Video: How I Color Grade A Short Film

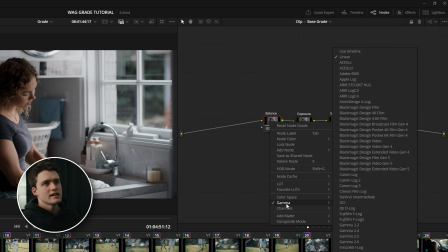And this node in its gamma is set to linear, which just emulates adjusting your white balance closer to how it would actually look like in camera. So it's a bit more realistic. And then on this third node, we've got saturation, which I don't use too often.
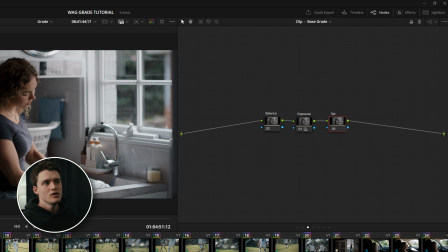It's just if a shot comes in a little too oversaturated, I can just pull that down or pull it up just so it's consistent with all the other clips surrounding it.
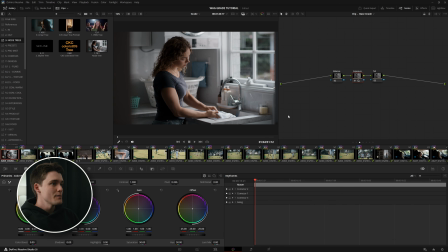So to keep things nice and simple, all I'm going to do is just use my gamma and gain to do exposure and contrast adjustments on these clips. And then I'll cycle through to my balance node and use my gain wheel to adjust the white balance in each shot,
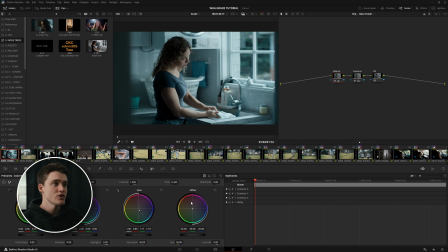just so we get something a little bit more neutral, but keeping in mind the visual references do want to lean towards a little bit of that cooler side.
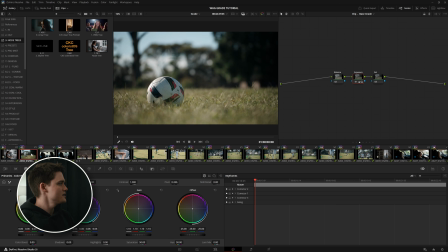I'll mention too that I'm only really aiming to spend maximum 20 seconds on each shot.
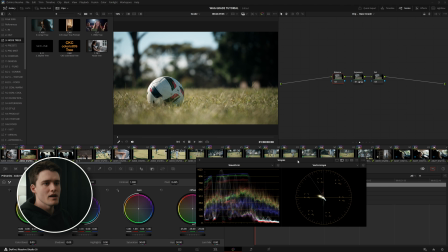We're just blasting through this. I've pulled up my waveform and my vector scope, and I'm just looking at those two and just making sure things are nice and neutral. And then once I'm happy with it, straight away moving over onto the next shot.
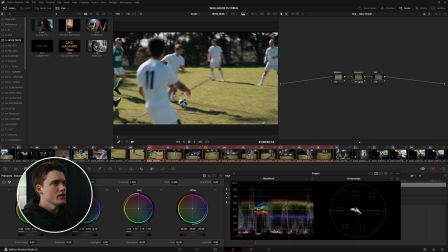Now for this selection of soccer shots here, I've done a general exposure on them all, but I do want to make it feel a little cooler because that grass is coming in quite warm. So to do that to all of these shots, all I need to do is adjust the balance on one. And so I'm just going to swivel that down a little cooler, a little bit more green.
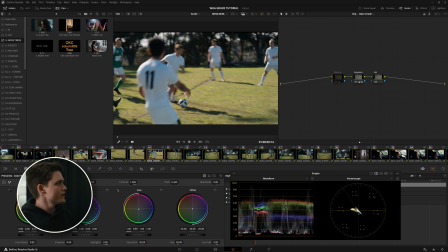And see, that's really brought a lot of that red magenta out of the image.
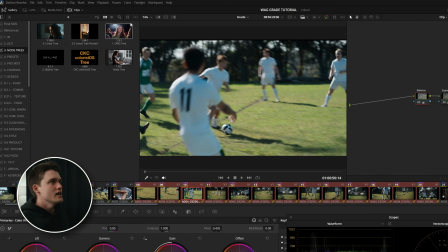And I'm going to select all of these shots, maybe two back there as well. I'm going to come up to color and ripple no changes to selected clips.
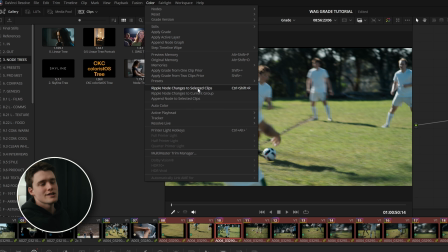So what it's going to do is copy the adjustments I've made on that one balance node. It's going to apply it to that balance node on every other clip that's currently selected.
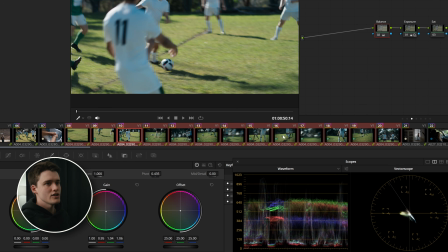And we get that change across the whole timeline.
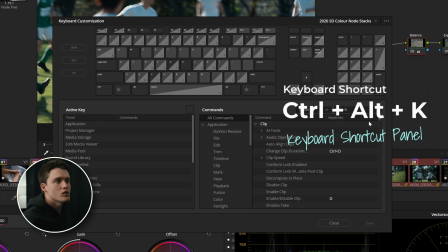Now to make that even easier, if I hit Control Alt K or Command Option K on a Mac, if I search for ripple node,
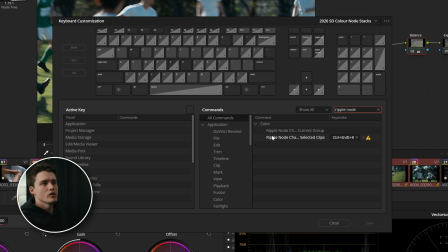we can see ripple node changes to selected clips.
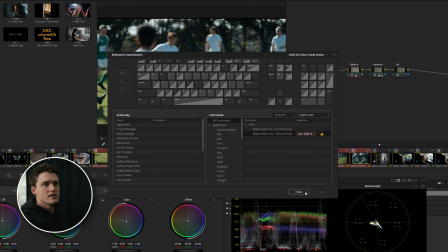And I just map that to Control Shift R to just make it a keyboard shortcut whenever I want to perform that action.
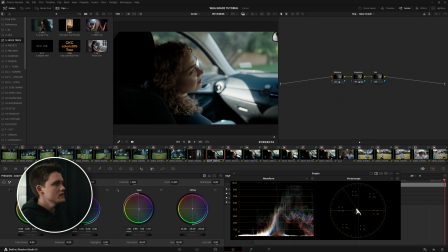Now for shots like this, where I've just done the exposure and the balance and I'm happy with both, I'm just going to hold down Shift, select all of these shots here and just middle click on the shot I've graded and copy that grade across all of these clips here.
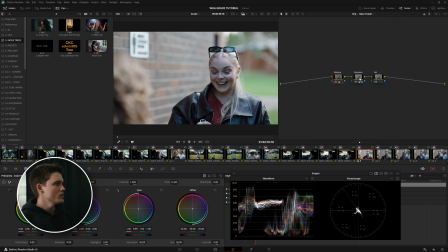Now for certain shots like this one, I'm just exposing for the actor's face, just for whatever's most important in the clip, knowing that when we do a second pass of secondary adjustments like power windows, I'll probably use a bit of a vignette here or maybe a magic mask to bring down the brighter areas like the background,
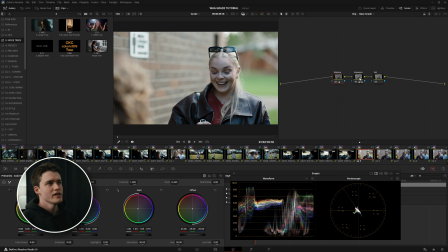always acting in kind of a subtractive method rather than exposing for the background and trying to lift the subjects later.
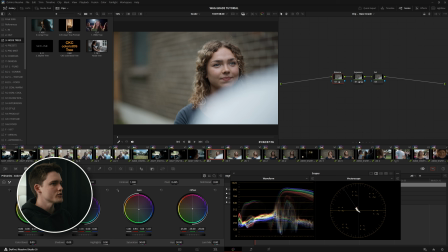It just makes it a bit easier to manage. Now for this scene, it was quite overcast and the sun would peek through and then the cloud would cover it.
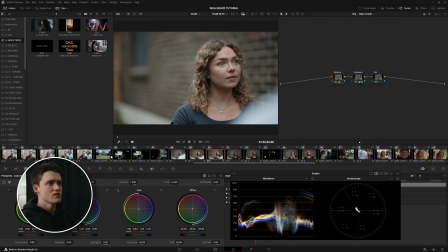So we had some kind of changing light values throughout the shoot. So you can see some of these clips are a bit darker. So I'm just watching the waveform there, watching the change in waveform when it drops to that darker shot.
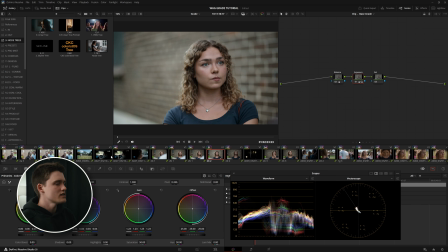And I'm just going to compensate for that using just gamma and gain. See if I can get them matching a little closer. That feels pretty good. Copy that to this dark shot as well. So they're all feeling like they're in the same world.
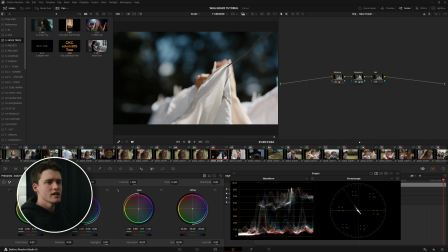Another thing I'm doing while I'm working through this is trying to find a solid hero frame that represents what the majority of the shot looks like.
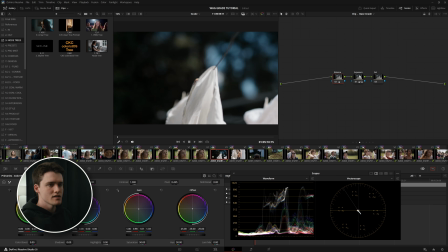So you can see the start of this shot, can't really see much at all. It even starts a little out of focus. You can see as we move through the clip, we get an arm, we get a hand.
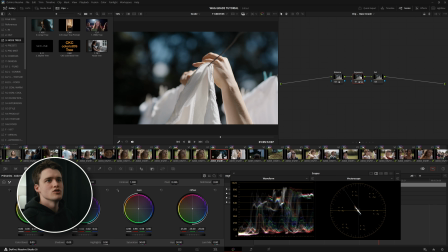You can see somewhere around here is a bit more representative of what I should be using as a reference point for when grading this clip.
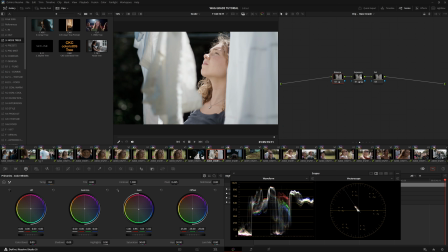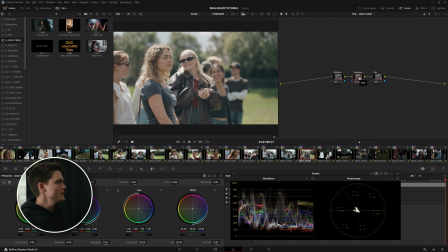Now I normally wouldn't touch lift, but when we get a shot like this that might have been hit by the sun a little, or it's got an ND filter or something and the black point has been lifted quite a bit, we get a really soft contrast.
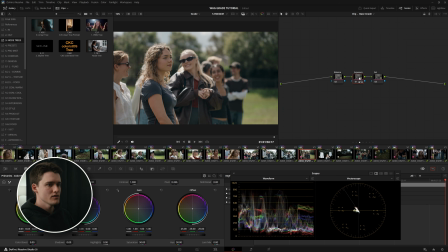I'll just bring the lift down a little bit just to give ourselves a bit of a normal kind of black level without going too far. So I'm just going to sit it around there and then bring our gain and gamma back up.
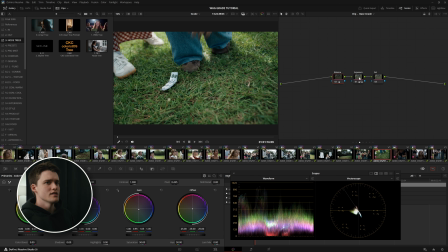Now shots like this, when I find that the saturation is a little too high as opposed to some of our other shots here, those greens are really kind of popping a little too hard right now. So I'm just going to go over to my saturation node and we'll just come down to saturation and just wind that back a little bit just so it feels a little bit more in line with the rest of the image.
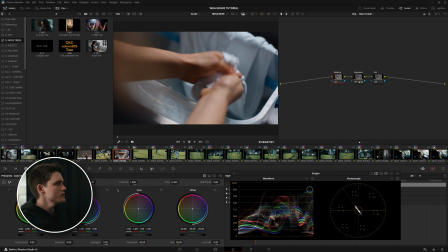Okay, that's exposure and balance done for the entire timeline now. See, I'm even finding clips now that I'm like, oh, I actually might just dial that one in a little bit. But to give us a bit of an overview to see if we've missed anything or if anything feels out of place, we'll just head back to the light box in the top right-hand corner.
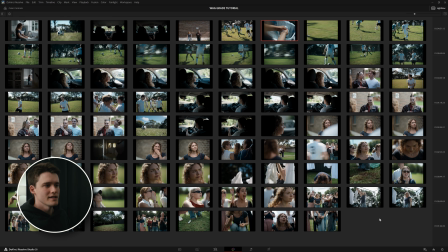And that's all looking hell of a lot closer to consistency. So I can see up here, might have missed this soccer shot here.
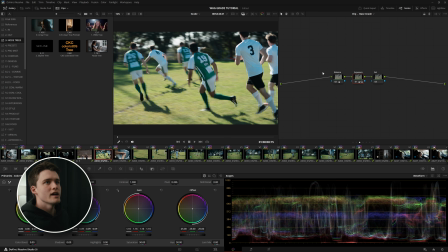I'm gonna come over to this one, guess if I can just copy that grade over. It's a bit bright, so I'll go into the exposure and just gamma and gain that down a little bit.
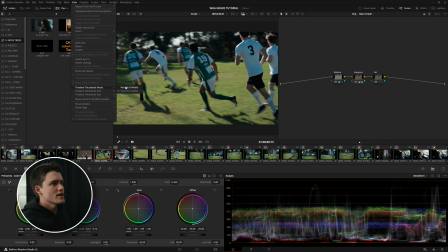I'm gonna come back up to view, I'm gonna go thumbnail mode and change that back to record so it's the same chronological order as the edit.
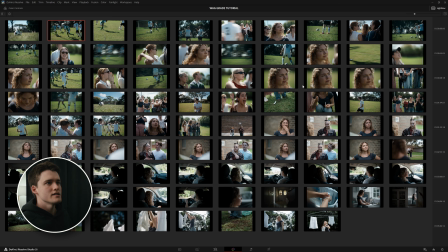Now we can see things are looking nice and tidy. It's even might have missed one here as well. That doesn't really line up with this shot over here, so I'm gonna copy that grade over. And another thing to keep in mind is, especially in dialogue scenes where we might grade one setup altogether,
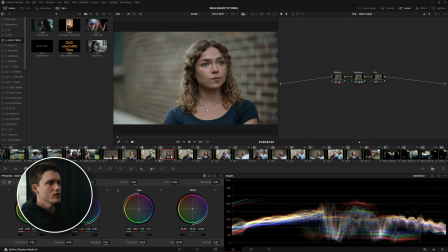while this shot is now consistent with all of its other shots, it might not actually flow with,
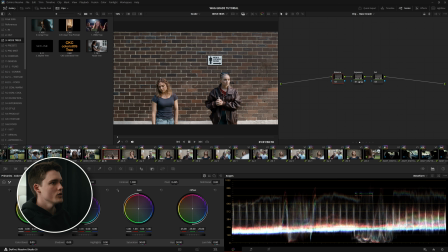say, the wide or the reverse dialogue.
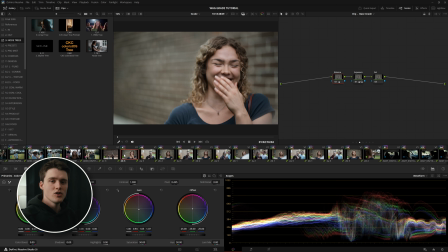So something to keep in mind when you're grading this is that source view is good for doing bulk changes to similar setups, the same shot, but it's worth doing another look through in chronological order just to see if everything feels like it's all part of the same scene.
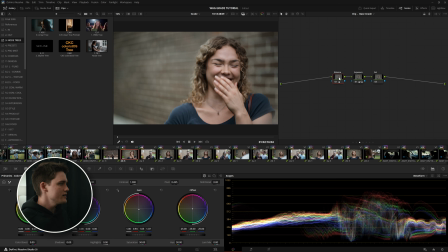So this one's not too bad. I feel like her shots are a little too green. I'm just going to pull some of that out a little bit just to match the wide a little bit more.
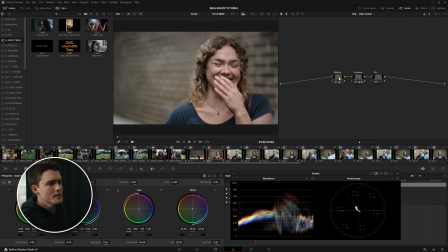Might even warm things up. I feel like that's a bit closer. So I'm going to go through and select all of her shots now and do that shortcut Control-Shift-R just to ripple that balance change across all of these.
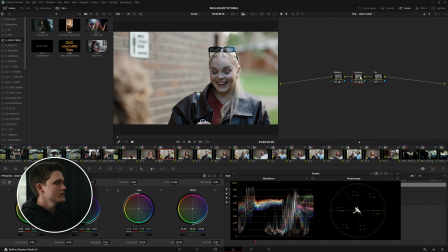And for this shot here, definitely feeling a lot cooler than the reverse. So I'm just going to come back into our balance. I'm just going to warm this shot up quite a bit and just get some of that skin tone back. I'm not too fussed about the background feeling too warm right now. I'm just really focusing on the subject, making sure her skin tone is looking nice and natural.
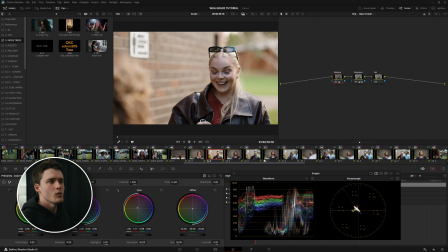And then we can use our secondaries, power windows and hues and stuff to bring that all back down. Control-Shift-R, copy that balance through.
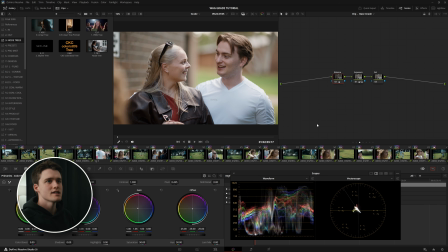Okay, so now that we've done a basic exposure and balance pass on all this, usually I would now go in and try and build out our creative look. So I'm going to go back into my group post clip, and this is where I'm going to cycle back to our references up here.
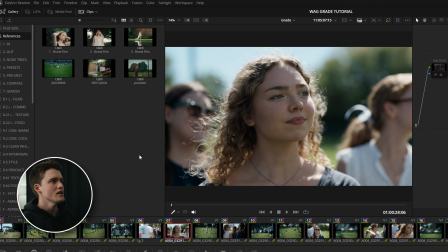I'm just going to find a couple good hero shots. I really like this one, and I'm going to pull up something similar like this one Danny, the director, really liked.
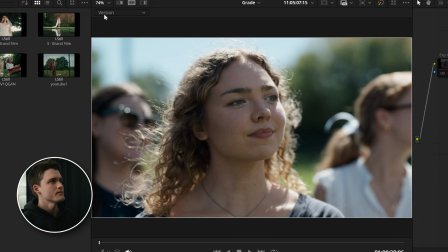I'm going to go up into the top left here, choose split screen. I'm going to cycle this down to selected still images.
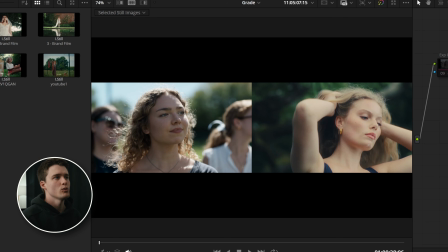So we get these two side by side. We can kind of compare what the one on the right is doing and where we need to take our clip on the left. So in terms of the greens, I think we're definitely getting there. Maybe if we cycle to something like this, there might be a bit of a closer representation.
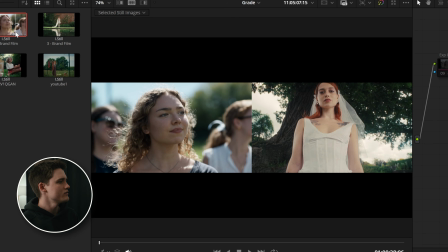A bit of warm highlights going on, but we're getting that really nice kind of cool green in the shadows there. All the greens are really kind of swiveled to that cooler tone.
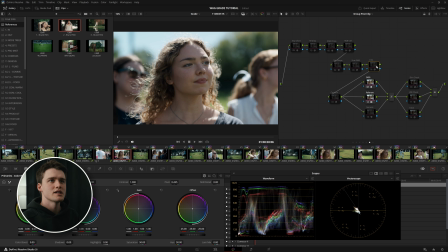So just from previous experience using Film Look Creator,
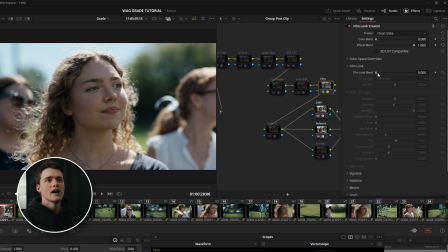I know that there is a few inbuilt film looks in here that might do a lot of that heavy lifting for us color-wise. So straight away, I'm just going to go into Clean Slate so that our Film Look Creator is not doing anything to start with. And I'm going to just drag up our film look to 100%. That's not doing terrible things.
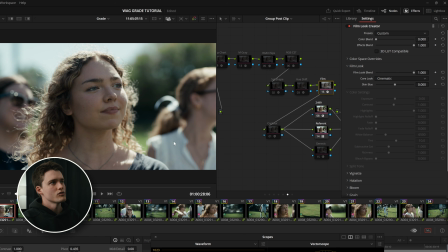You can see we're getting some of that like green push in our grass there. I'm not really a fan of what it's doing to the skin tones or the blues in our sky. What I do like is the Aurora film look. That's a new one to Resolve 21. You can see it really takes out all the life and the saturation though.